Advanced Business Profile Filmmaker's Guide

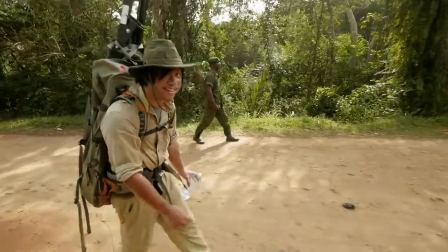Hi, my name's Chris Lowe, and I'm a StudioNow filmmaker.
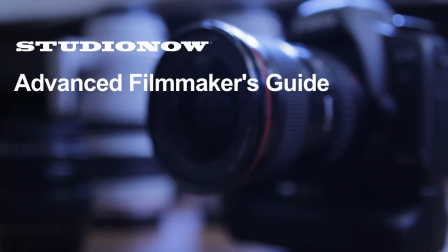In this tutorial, we're going to present some techniques on how to tell cinematic stories that transcend the average business profile video.
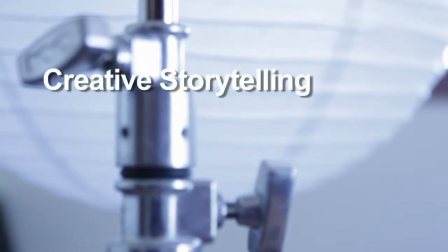Our focus will be on telling the story in a creative way, getting more out of your interviews, and engaging your viewers with stunning visuals.
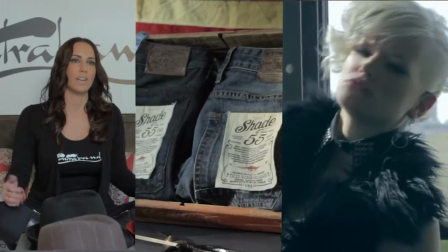The idea behind each video is to accentuate the individuality and uniqueness of each brand.
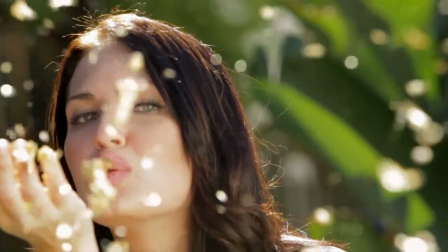Research the brand, their image, and who their target consumer is before the shoot so that you can tell their story in a unique way, relevant to their aesthetic.
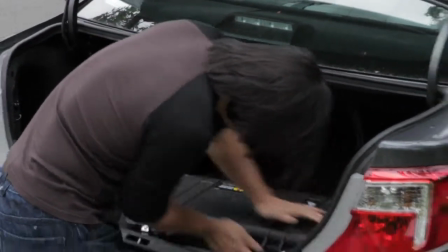While StudioNow provides sample questions, I tend to use them only as guidelines, and I try to keep the tone conversational and loose.
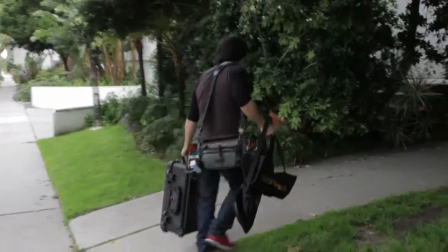If I find a topic that the subject really engages with, I pursue it,
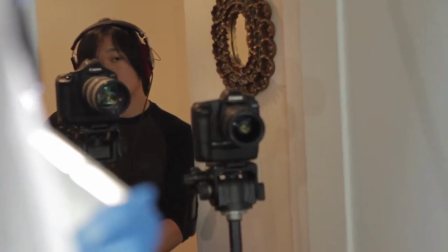since their passions usually align with an aspect of the brand or demonstrates the unique character of their products or designs.
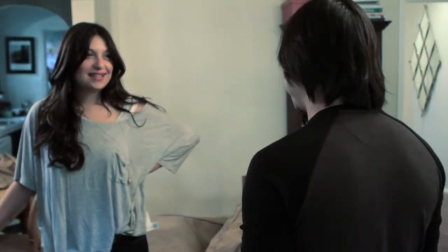Oftentimes when I first meet the client, I'll begin a casual conversation with them and continue to talk to them as I'm setting my shots up.
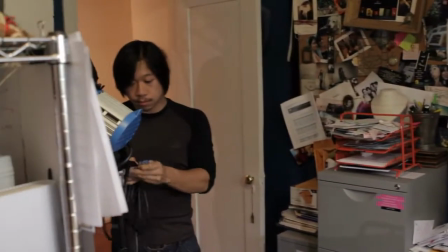This builds trust, encourages rapport, and gives insight into their background and personality, which I can then use to inform my interview process.
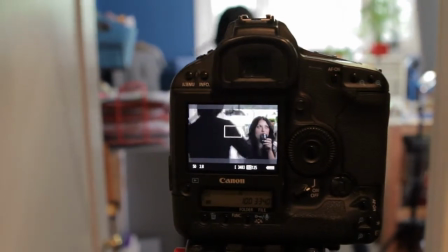It can also help the subject become more comfortable with speaking about themselves or the brand, crystallizing their thoughts.
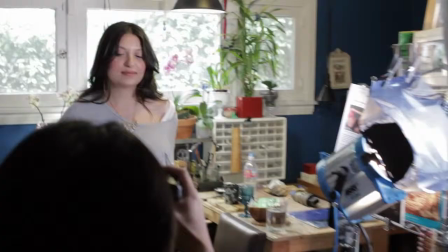It's helpful to remind them that they don't have to have perfect responses. Try leaving an audio recording device on and just have a normal conversation without any cameras.
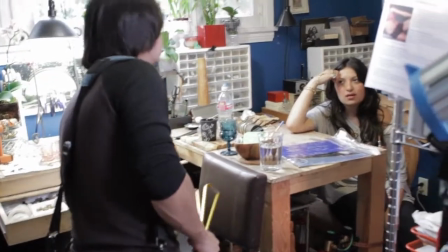This can often elicit the most natural and insightful responses.
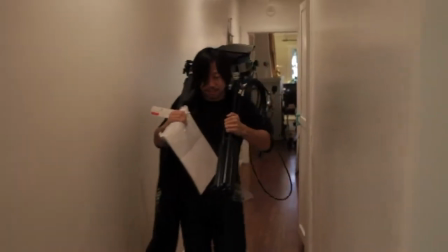You may be filming in a tiny space, apartment, or in a facility that's extremely drab.
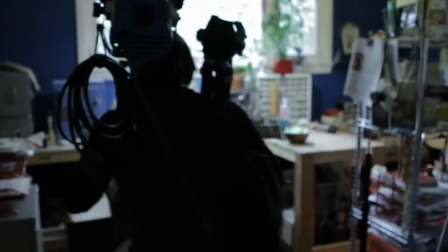So try to approach the space creatively and do what you can to feature the environment and the brand in the best light.
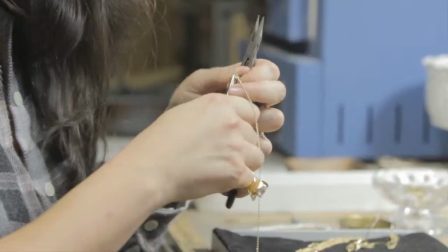Incorporating rack focuses, snap zooms, slow motion,
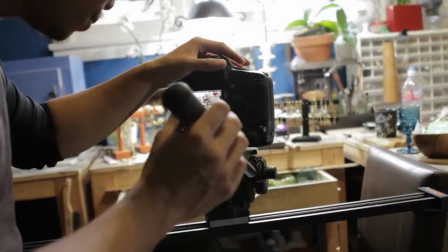and other tools you may have such as sliders, jibs, or Steadicam shots will help add energy and movement to the piece.
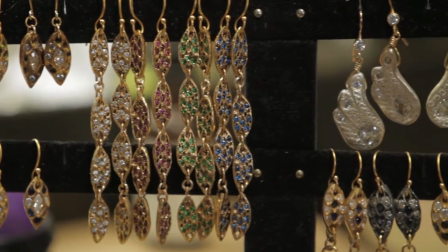Confer with the client, as they can often work with you to create an interesting display or showcase for their product.
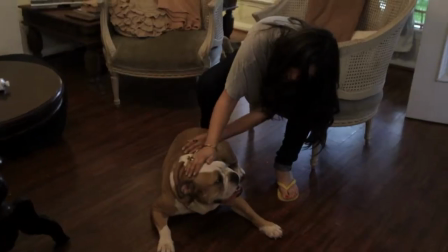Getting footage that personifies and humanizes the subject is also important. Even something as simple as walking down the street can be effective.
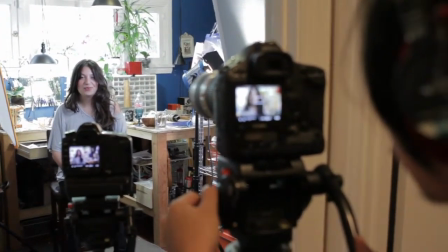The interview portion of the videos themselves should feel fresh and dynamic. If you have access to 2 cameras, set up 2 varying shot lengths or angles.
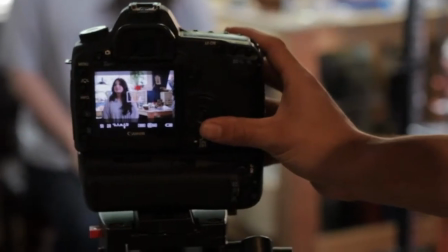If you don't, you can reframe every few questions in order to add variety to the interview.
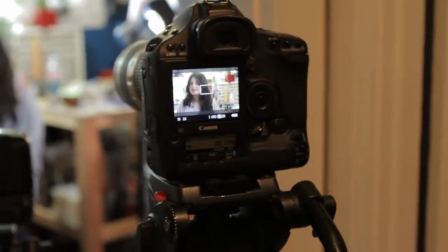Another option is to re-ask questions, allowing you to move the camera to another position.
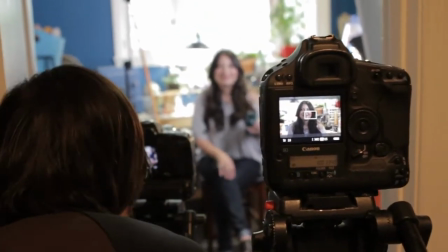While the subject's response might not be the same, you can usually splice together the audio to create a succinct and natural response.
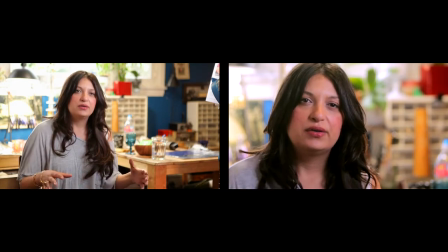It's important to have a sense of depth and space, so moving your subjects away from the walls and having a shallower depth of field can help achieve this.
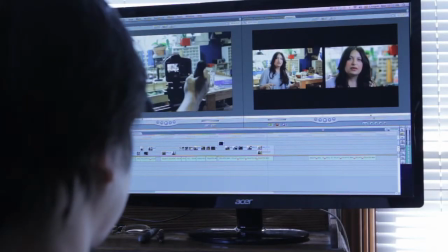Skip the formalities and introductions and lead off with a provocative quote or compelling soundbite.
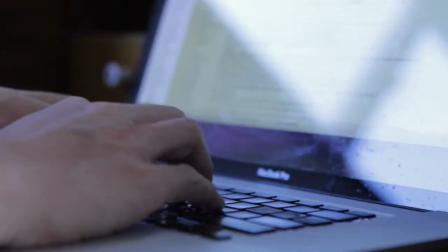Your choice in music is pivotal in setting the tone. It should align with the image of the brand.
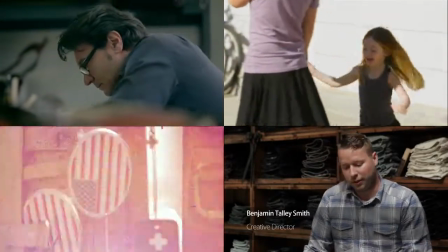If the vibe of their product is trendy or elegant or cute, find something that matches the tone.
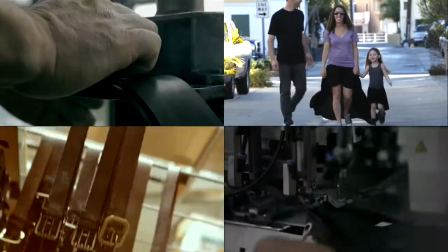The sound bites should define the brand and convey their energy while allowing viewers to connect in a personal way.
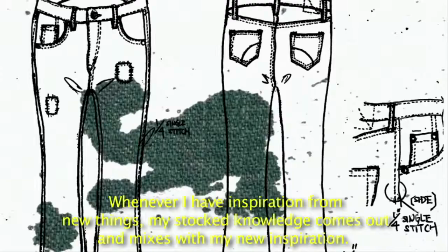Incorporating elements such as still photos, light leaks, ink splatters, and minor color grading can help stylize the video, but don't overdo it.
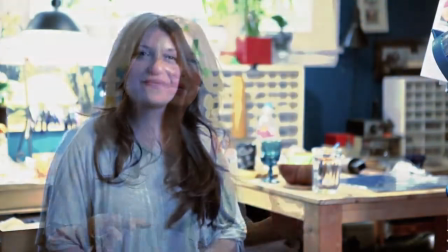Throwing on too many effects can make it seem cluttered and distracting.
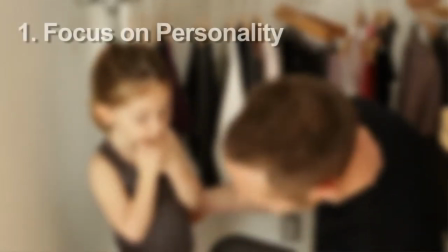In summary, you want to make sure to present the subject story in a creative way, and not simply provide an overview of their business.
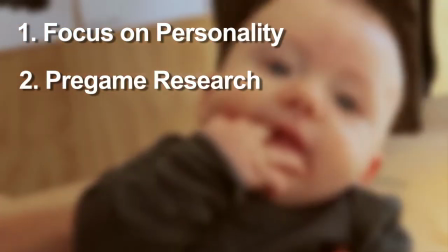The key is to research the brand ahead of time and to lean into the personality of the people behind it, so that you can compose a unique perspective on them, their design, and their products.
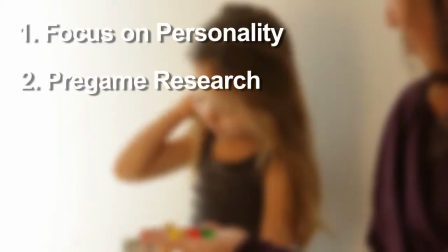There are many ways to approach cinematic storytelling. A good place to start should employ a variety of creative camera angles, subtle effects,
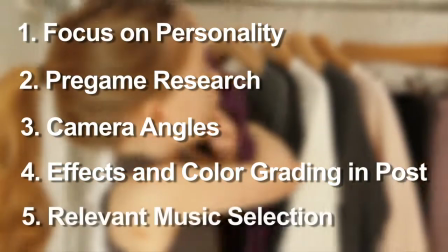color grading in post, and carefully selected music to deliver a dynamic and engaging portrait.